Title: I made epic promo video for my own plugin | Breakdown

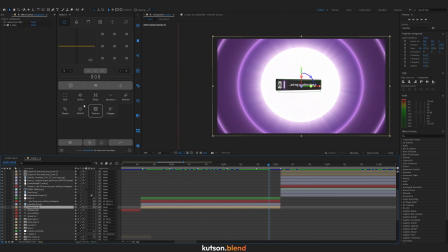(12:14)
And then this raise effect at the end has been done with the S-raise effect animated,
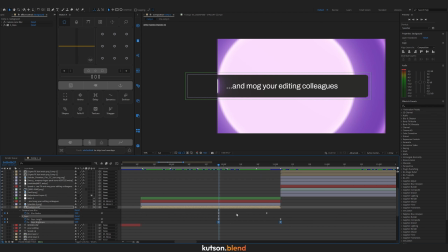(12:21)
with a raise length and raise brightness. Like so.
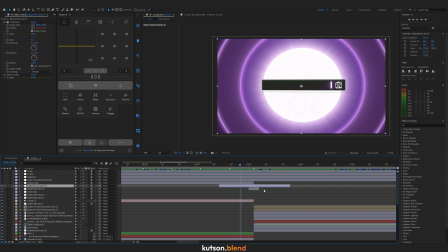(12:26)
And at the end, the whole scene is getting shaked by the adjustment layer that has transform effect and slider control.
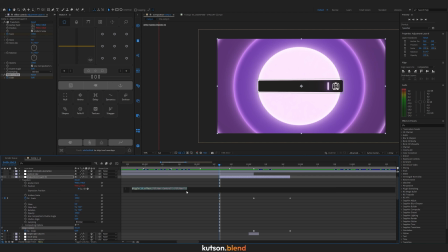(12:34)
The slider control is controlling the wiggle effect of the position of this transform effect, so I can gradually introduce the shake throughout the scene.
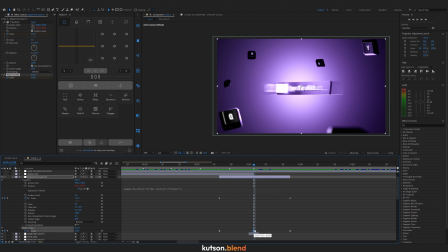(12:45)
Here is the max on top, and then it goes down here to 0.
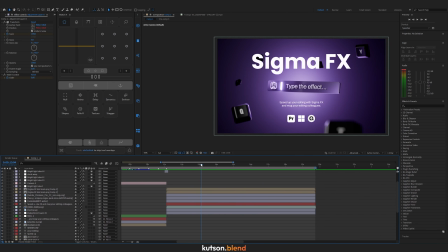(12:52)
So it's kind of shake transition. And the final scene has been done in Blender that I'm gonna show you in a second.
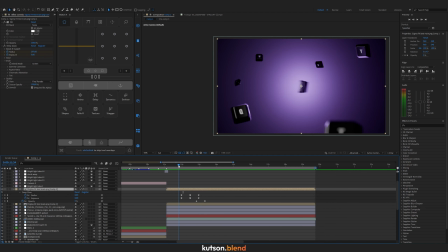(13:01)
But for now, I will just show you how I made the text animation.
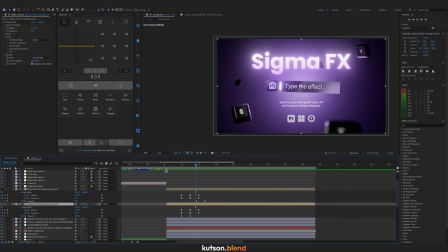(13:05)
So the one layer of the text is animated with glow and opacity. But at the end, I wanted it to be purely white. So I duplicated this layer and make it purely white.
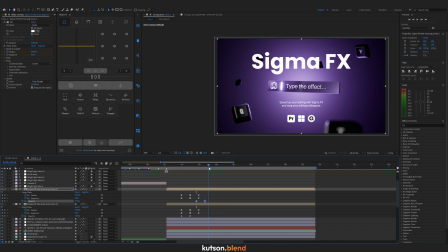(13:20)
And it was introduced by opacity property like so. For this text is just simple opacity.
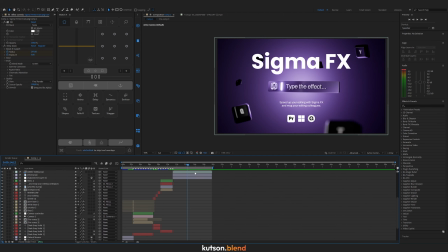(13:29)
As a final touches to the whole project,
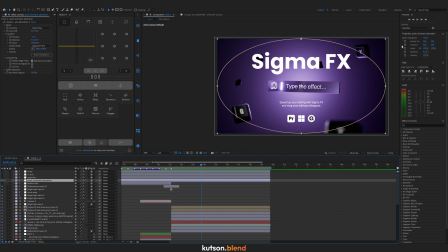(13:32)
I like to add a quick chromatic aberration with a mask on the edges, so it works only here.
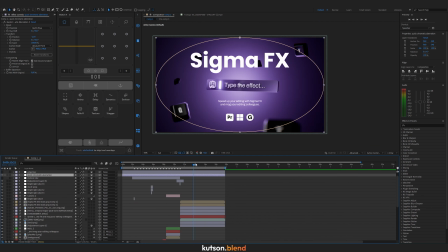(13:40)
Show you without it and with, without and with. It's better visible on brighter footages, like here.
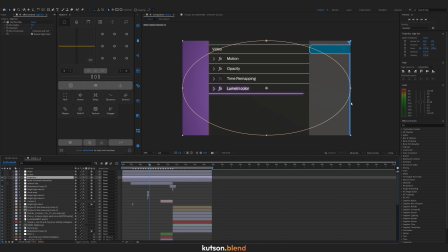(13:50)
Then I added edge blur, so it's blur on the edges, the same way as chromatic aberration. Then CC lens to fake real lens distortion.
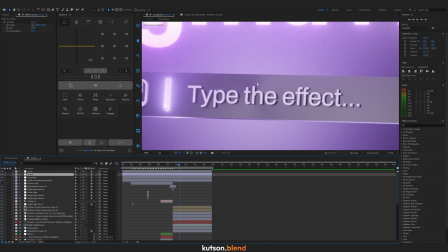(14:03)
And noise, because I like film look type of animations, so I just added simple noise, standard noise from the After Effects.
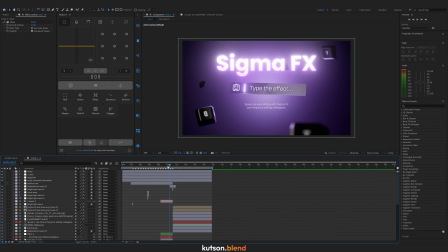(14:14)
So this is it for the animation in After Effects. Let me show you animation in Blender.
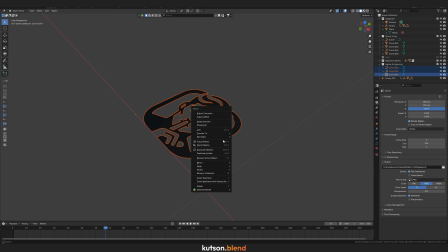(14:19)
So in Blender, I imported my logo, selecting all the parts and converting them to the mesh, joining all parts, pressing tab, selecting all vertices, extruding them along Z-axis,
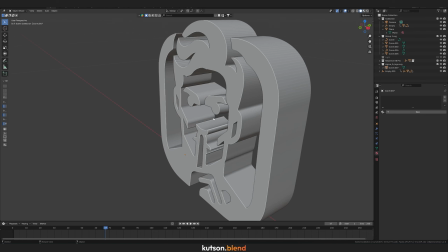(14:34)
and I have 3D icon of my logo.
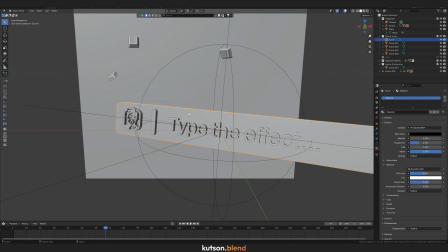(14:38)
I apply the same logic to the whole plane of my plugin, to the text, to the plane, to the glowing part, to the icon, of course, and this is what I have here.
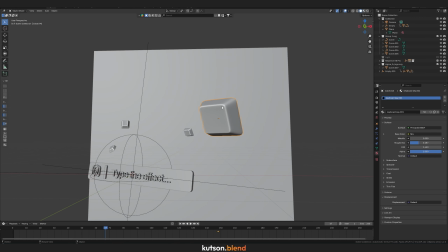(14:49)
Also, I added a keyboard buttons that has been taken from the full-size keyboard And from the camera view, we have something like this.
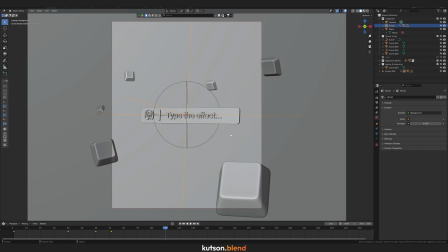(15:01)
I attached my plane to the empty that has been animated by spinning around its z-axis. And then I also connected it to the other empty that is making this random movement. It gives a bit more life to the animation.
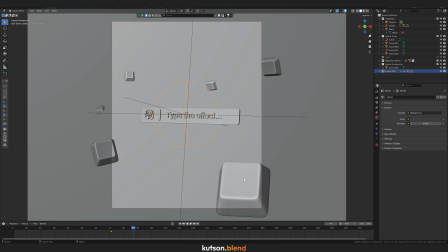(15:22)
And the same noise movement has been applied to keyboard buttons. You can pay attention to this, for example. Like so. And as a whole animation, we have something like this. And in the render view, it looks like this.
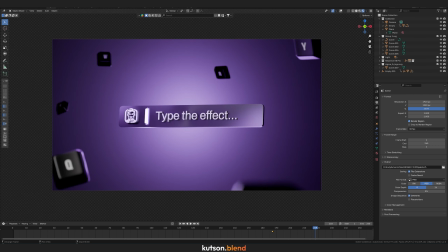(15:41)
So I rendered this out, put into After Effects, and just made a transition on the movement.
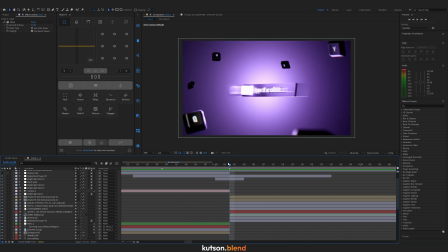(15:47)
So the logo spins at the end of the 4th scene, and it spins at the start of the 5th scene, so it looks very clean.
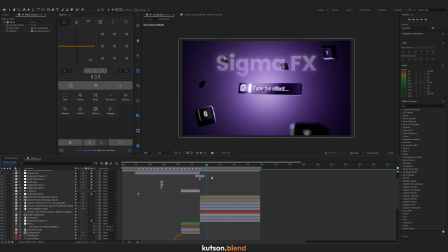(15:56)
So thank you for watching this video. All links is gonna be in the description of this video. Subscribe to my channel, Discord channel, and goodbye.